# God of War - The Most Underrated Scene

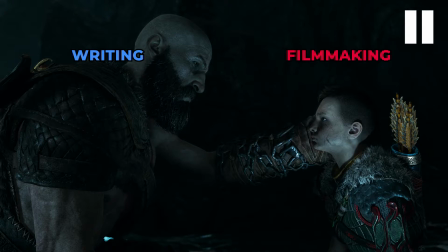12:43 In one, possibly more obvious way, it pays off consciously, starting with secrecy,
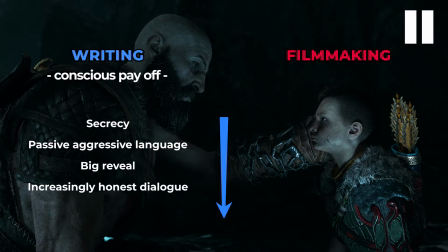12:49 but through increasingly open dialogue, reaching a new bond between father and son based on trust. And in another not as apparent way, subconsciously,
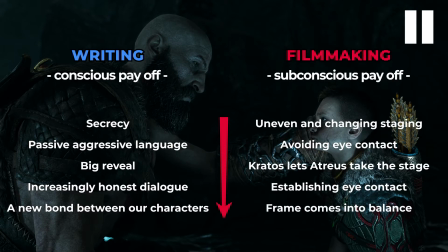12:59 starting with ever-changing staging and the camera showing us how our characters are self-absorbed and uninterested in each other's reaction, to arriving into the frame together, finally completing the balance of the frame.
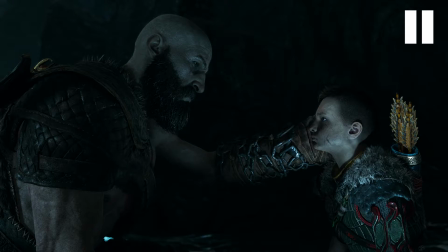13:13 When I look at this last bit, I can't help but feel the burden Kratos is carrying. his skin tainted with the ashes of his loved ones, dark, wrinkled, and looking at his son's bright and innocent face which probably fills him with a hint of hope that he will not turn out to be
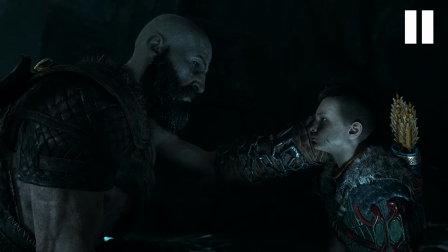13:29 like him, but also the fear that his son will also succumb to the Greek cycle of petricide that we also see signs of in this Nordic world. Also, contrasting the earlier shot, here we see Kratos' side that doesn't have tattoos, maybe suggesting that they can start a new life here without all those troubles from Greece,
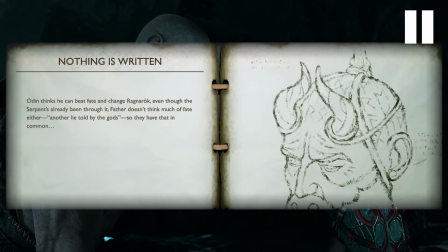13:47 which is later referenced in the game when Mimir shares how Odin believes he can change his own fate,
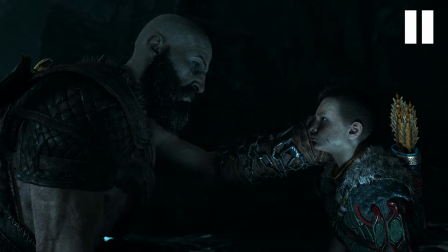13:53 and so does Kratos. But no catharsis is complete without a final release of the tension of the scene, so after Kratos' warning about godhood and what I can't help but feel is a bit of a nod to classic Greek tragedies, we finally get to end on a hopeful note, both figuratively and literally,
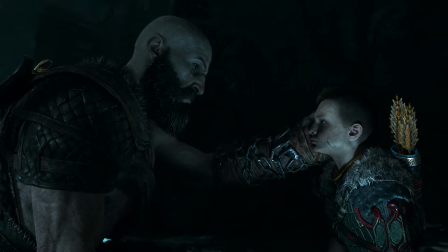14:11 and that will bring me to discussing the music of the scene being a god it
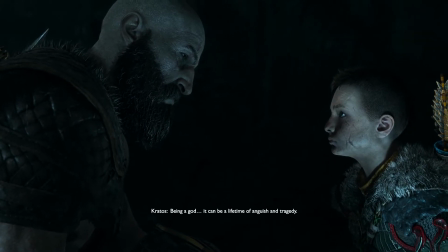14:19 can be a lifetime of anguish and tragedy that is the curse
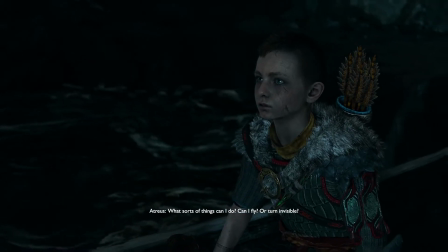14:29 what sorts of things can i do can i fly turn
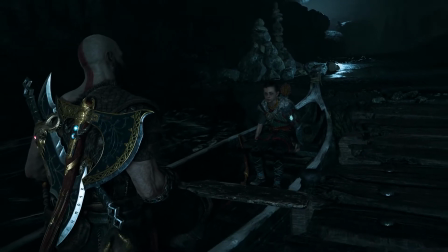14:34 invisible i don't feel like god
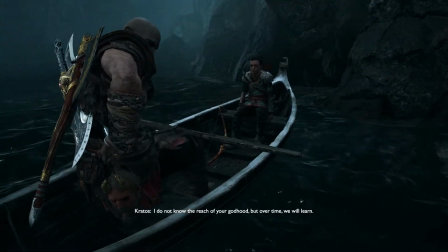14:42 I do not know the reach of your godhood, but over time, we will learn.
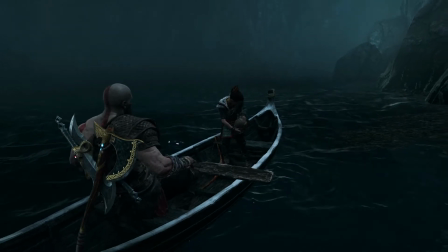Now I will replay the scene without interruptions to show you how the musical themes match the on-screen acts very organically with incredible accuracy. On the left side of the screen I will put reminders of the narrative beats I just mentioned, and on the right side I'll show you the motif that goes along with it. Most importantly, the transition between them is immaculate. And this is really telling us what Kratos is thinking down to the second. There's only so much I can fit on the screen, but pay attention to even the smallest changes in the tone. So let's go!
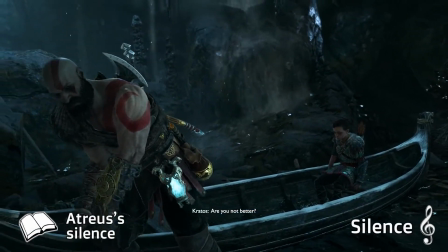15:32 You are quiet. Are you not better? I guess.
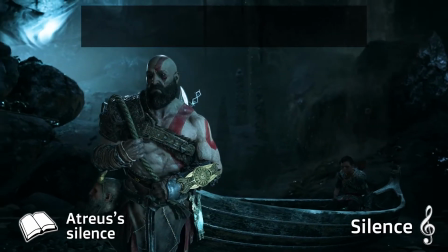15:40 I know you overheard my talk with Freya. Yeah. You think you understand, but you do not.
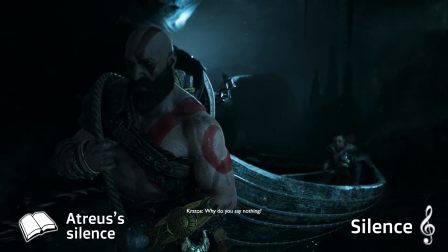15:50 Why do you say nothing?
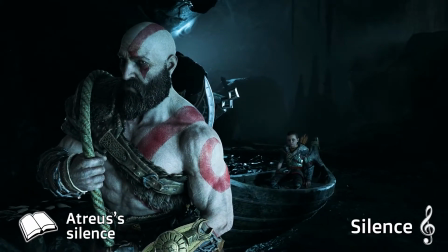15:54 You said I was cursed. You think I'm weak because I'm not like you.
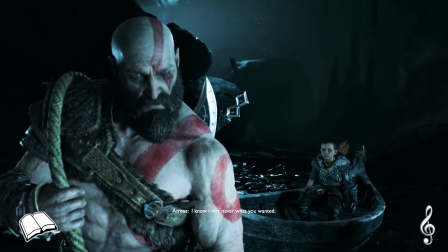16:01 I know I was never what you wanted,
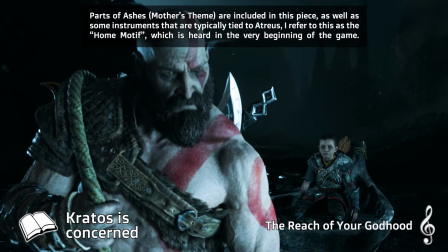16:03 but after all this I thought maybe things were different.
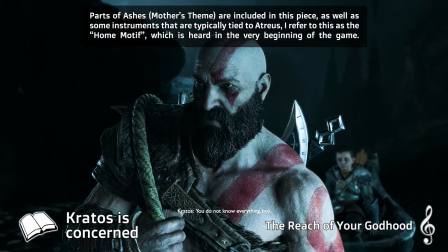16:13 You do not know everything, boy.
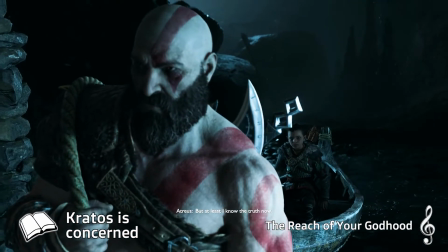16:19 No. But at least I know the truth now.
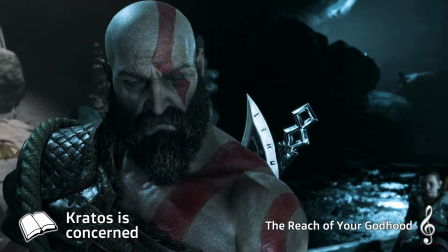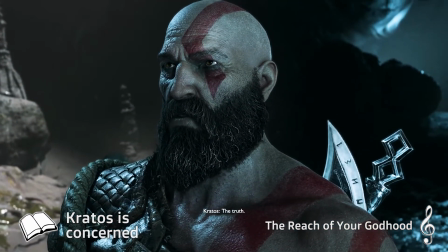16:27 The truth?
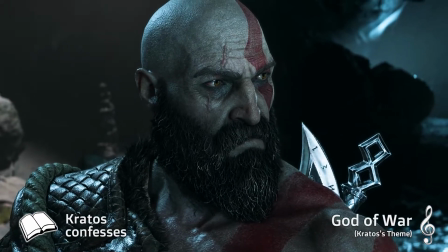16:31 I am a god, boy. From another land far from here.
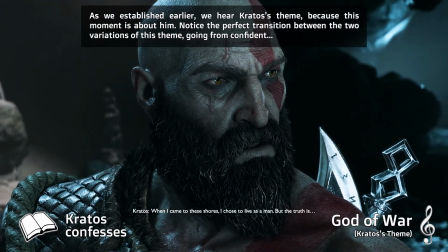16:40 When I came to these shores, I chose to live as a man.
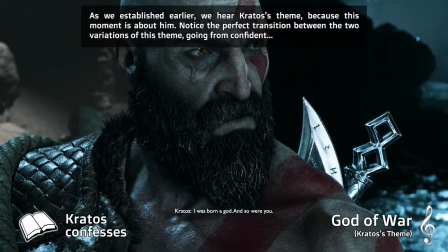16:43 But the truth is, I was born a god, and so were you.